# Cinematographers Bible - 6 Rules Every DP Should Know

So whether you've been doing cinematography for over a decade like me or you're just starting off,
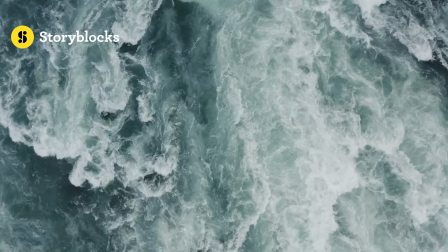Storyblocks can actually really help you when you're needing those last few shots to fill in and help elevate your project.
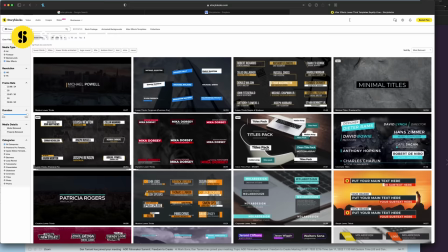Or if you hate After Effects like me, well, really, I'm just not good at it. They have an amazing selection of graphics and lower thirds that can help any of your projects. Storyblocks Library is huge. It's over a million royalty-free assets. They even have an editing platform so you can build your content on their website. Make sure to check out Storyblocks and sign up for their unlimited all-access plan. Now, back to cinnamon-tography. This video is brought to you by Aerie. No, it's not. I paid way too much money for this mug from Germany. Quick bonus tip, every cinematographer should have a good monitor on set. I'm not sponsored by SmallHD, but if you're like monitors are too expensive, they did just come out with this Action 5 monitor.
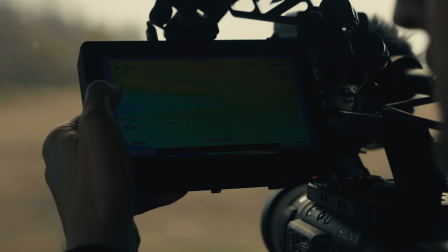Two things you want in a monitor, false colors and LUTs. I'm always monitoring the S-log footage with a LUT overlaid on top of it. And the Action 5 is fairly affordable. Last couple of points, More gear does not equal better footage. Some of the best films that have come out recently have been with crews and with camera packages that are very tiny.
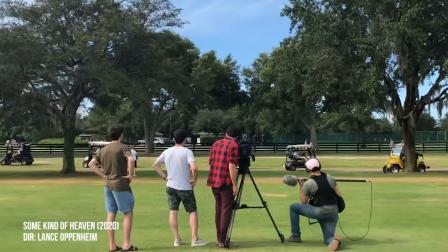I mentioned Some Kind of Heaven earlier. They had two lenses for that and four people on set. The Academy, award-winning best film.
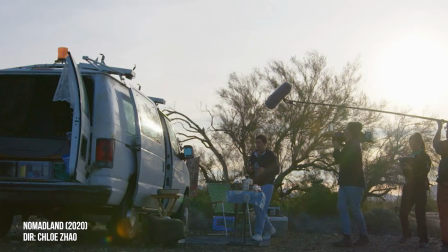Nomadland, again, sound person, camera. Camera assistant, director, small crew, Alexa.
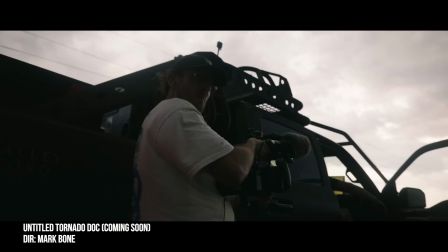Couple lenses. Keep it simple. My Tornado Project, I had one lens, my FX6 package, keeping it simple. whatever's going to help you tell the better story. My biggest mistake when I started off early in my career is I would get as much gear as possible because I thought more tools meant more capability to create a better shot. And in turn, I didn't know how to use half of it and I would get overwhelmed. I stopped even using gimbals and steadicams because I didn't know how to use them.
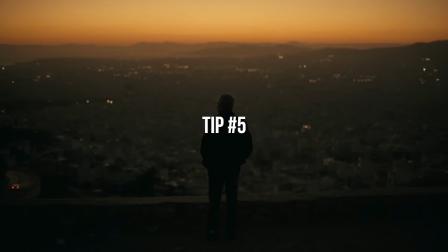Get rid of all the extra gear that you don't know how to use. Go practice it when you're not filming your movie.
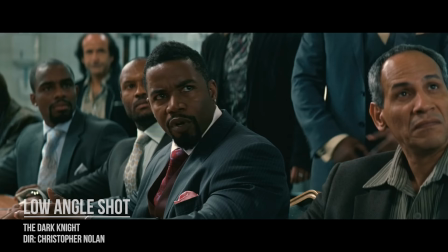Point number five, know your camera angles and framing and what they communicate.
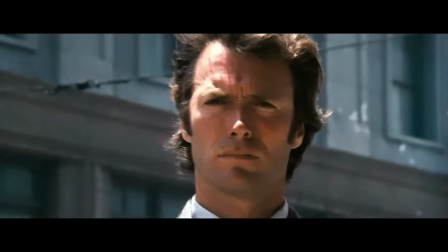Low angle equals power. It can express that someone is bigger, taller, stronger emotionally, or perhaps they're an antagonist.
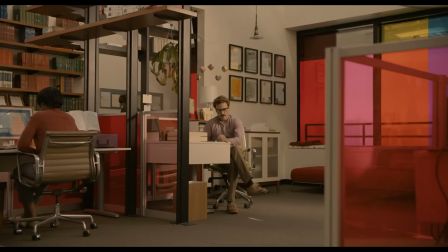A high angle looking down, this is diminishing. This makes people feel small. Wide angle, this equals lonely and lost. You're by yourself in a big frame, but you're tiny. Tight angle, this is intense when you move in really tight on someone's face.
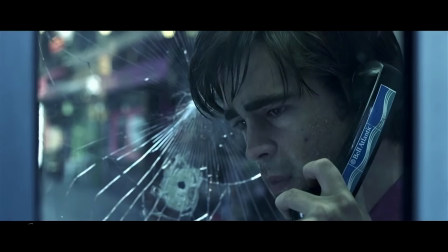Like right now, this. Saving tight angles for intense moments can emphasize the emotion for that scene.
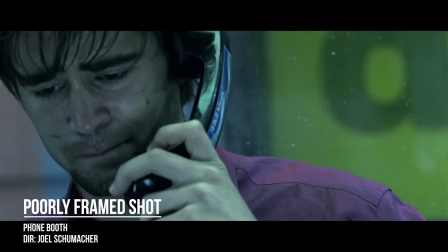Next is still a tight shot, but it's cramped. It's poorly framed. You have someone over to the corner. This is a way to express that someone is uncomfortable or doesn't want to be in that space.
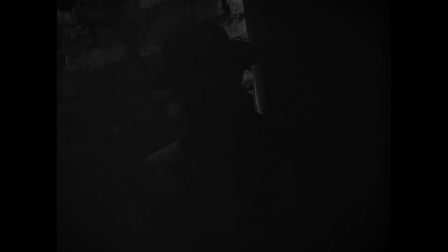You're not comfortable watching the shot, and so it's expressing that neither are they. A Dutch frame, this equals chaos, danger, often in horror films.
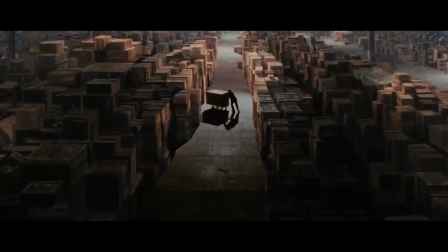Pushing in, says importance, something is importance happening, we're arriving somewhere, pulling out, this is leaving the scene.
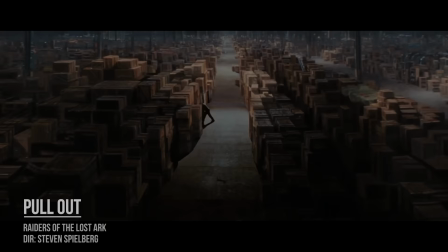We're saying the story is going somewhere new, or perhaps ending. My last point is, one big soft light is better than three small lights. Why do I say this? I used to buy more smaller pieces of gear because I could afford them.
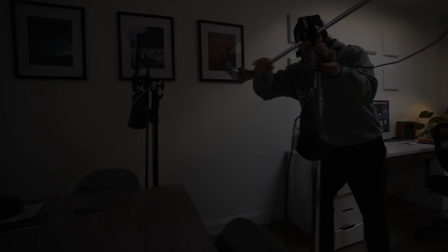I thought, can I build up a collection of lights when really what I should have been doing is saving up for one giant light.
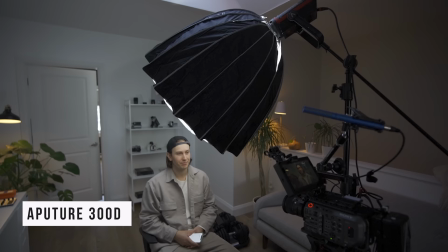This lighting setup is not that complex. I have one big soft light here. It's an Aputure 300D. And then above me, I have a tiny little pavo tube from Nanlite. And then I got this lamp and I went on Amazon and bought really Low bulbs.
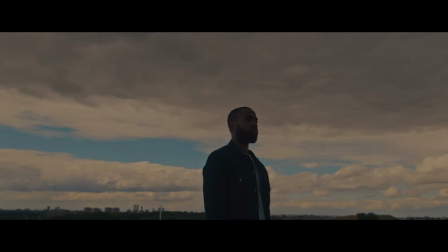It's not actually that bright so it can be in the shot if you're gonna buy one light save up your money to buy the biggest Softest light you can that you could also travel with
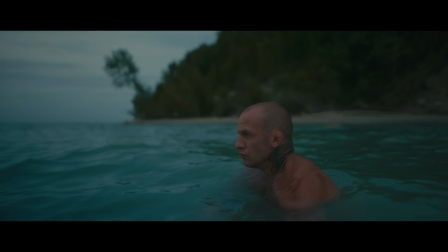So there you go guys. That is my cinematographers Bible. I hope you watch this before you go shoot your next project This is all the knowledge.
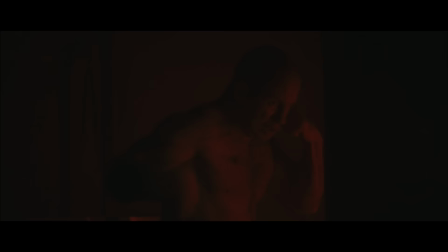Well, there's a lot more knowledge and if you want all that knowledge go check out the art of documentary We have a hundred videos there. That's where I can really get into the nitty-gritty But for the purposes of this YouTube video, this is some of my best tips I hope you enjoyed them. If you made it this far, leave your favorite camera emoji. It can be any of these. Aries from Germany. Guten Tag. I mean, hello, what's goodbye?